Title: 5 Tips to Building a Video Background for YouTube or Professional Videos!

Again, I want to come across as professional as possible while keeping the viewer engaged with the information I'm delivering, and if I can do that in a nice, professional, clean setting, it's going to be better off for the viewer.
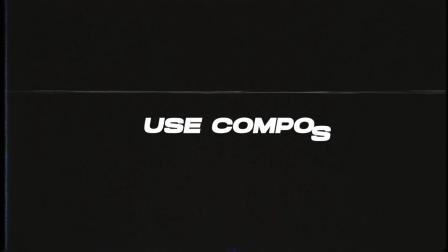(8:43)
Tip number 4 is use composition. So if you're a photographer or videographer, use the basics of photography and filmmaking to make your set and these videos. For example, if I'm talking to the camera, I'm always gonna place myself right in the center. But how high up or how low do you put yourself in the frame?
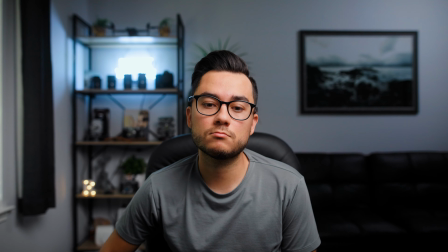(8:59)
Do you do it like this? Hey guys, welcome back to the channel. That would be really weird.
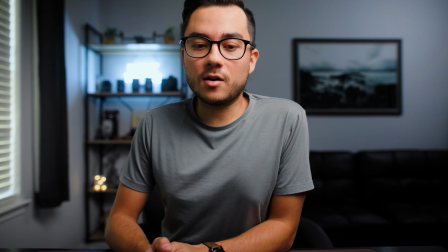(9:05)
But it also wouldn't be good if I was just constantly like cutting off my head also like that, but I am in the center. So where do you place, how high do you go?
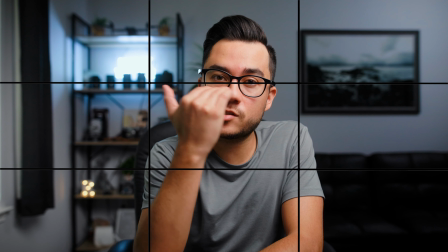(9:14)
And so you can use the rule of thirds and place your face or your eye level on that third line right here. And that is a really good perspective to put your subject for any talking head scenes.
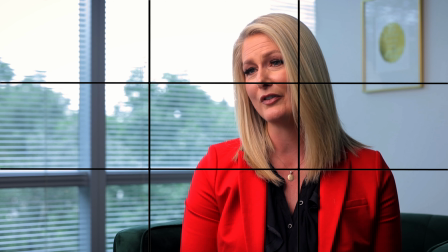(9:25)
That's what I do that for just any professional videos I make, like interviews and things like that. And along with these videos, it's perfect for that. So now if I'm gonna do something else, like I'm gonna show you like some editing and I'm gonna be on my computer,
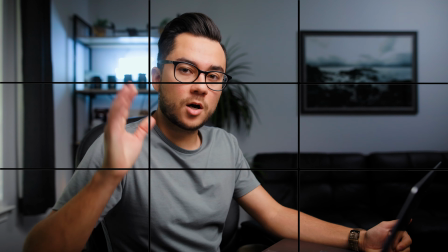(9:38)
then I might go like this, where I might be on a third of this side and then the computer might be on the other third,
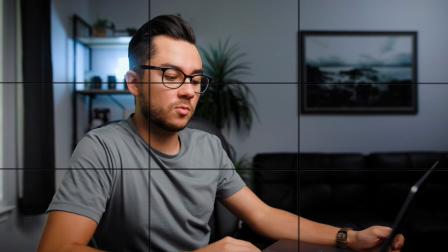(9:45)
just to make it more interesting, because I'm also bringing in a new subject into the video.
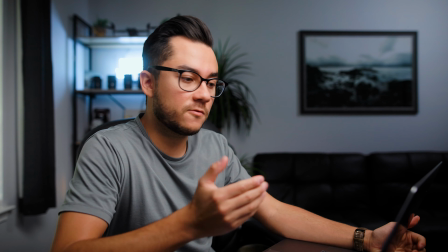(9:50)
So this would work also. And then you can also use your composition to strategically place things around you that kind of lead the viewer to you, the subject.
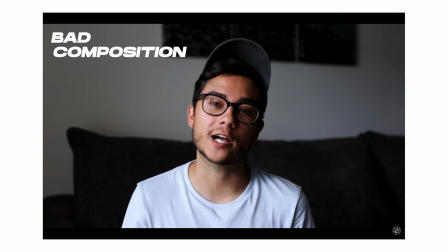(10:00)
So think about what's in the foreground, what's above you, what's on the left, the right, anything. So in this scene, I have the shelf right next to me, and then I have the futon right there along with the print. And I'm right in the center, so it's kind of like drawing you in. Now, I do wish I had more kind of like leading lines. I kind of get some from like the window right here that kind of like hopefully lead to me. But even with the shelf, I guess I have some, like it kind of leads you to me, so that helps. But placing things around you to where it's just kind of like, again, making you pop along with the depth between you and the background is going to make it easier for your viewer to just watch your videos. And here's another bonus tip regarding for YouTube specifically. Don't put yourself in the frame where you don't have any room to crop in, because if you make a mistake, like I do constantly, I'm gonna crop in either by like 5% or 10% in editing,
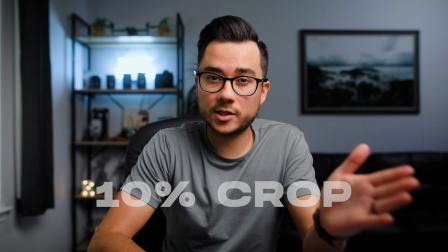(10:51)
just so when I piece those two together, like the correct part and cutting out the part that I messed up on,
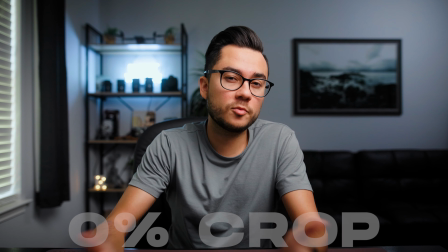(10:57)
it's a little bit more seamless for you guys, and hopefully it kind of goes unnoticed versus like, oh, he made a mistake and now he just pieced two sentences together and it didn't flow very well.
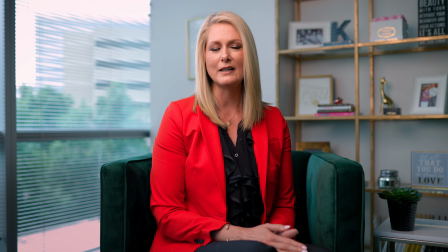(11:06)
So if you crop in, it kind of hides it a little bit, and you can take it a step further by adding a second camera to where you can jump between those two cameras if you make mistakes, like you would in an interview. Okay, and finally, tip number 5 is use lighting. I can't stress this enough, especially because when I first started out, I didn't know anything about lighting. I honestly started my channel to learn video, and kind of not the smartest thing to do, but at the same
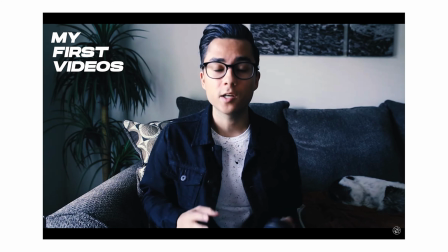(11:29)
time, if we look back to where I first started to now, there's obviously a great room of improvement that has happened, and that's great because I've learned a lot of things along the way. But using lighting can honestly make the visual experience for your viewers like drastic.
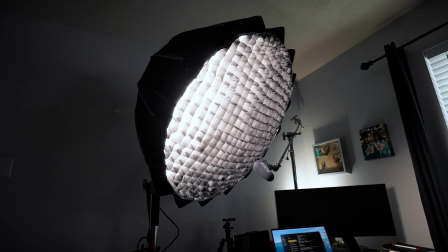(11:45)
So I'm gonna plug a video about lighting where I compare my Aperture 120D to a ring light and to using no lighting, because here, real quick, just for this set, let me show you if I turn this off and put my overhead light on.
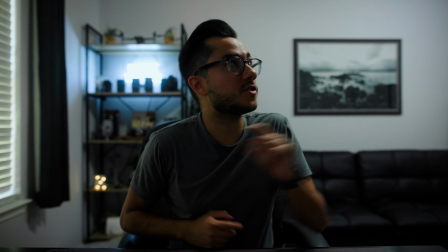(11:57)
So this would be my scene if I was just using my fan light right now.
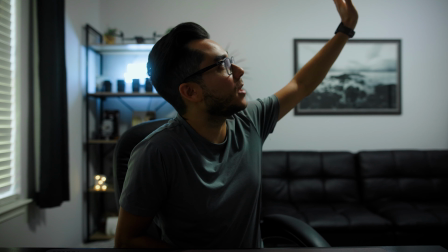(12:02)
So the room light of this room is just like not great, and so you can see that my face is dark.
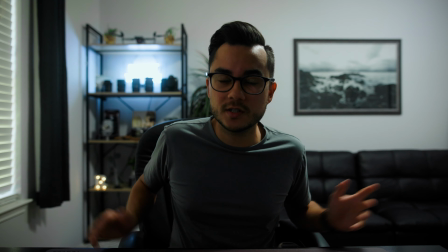(12:09)
There's like, it just wouldn't be a pleasing image to look at the whole time, even if I was delivering good information. Now we have a really nice visual for you to look at that looks a lot better than if I was using my overhead room lighting.
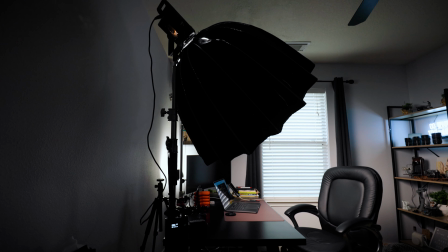(12:22)
And even though I'm using a professional video light like this 120D that now runs, I think only $550. I think it recently dropped in price plus the softbox, so another like, you know, $100. You can get really great results with a really cheaper alternative.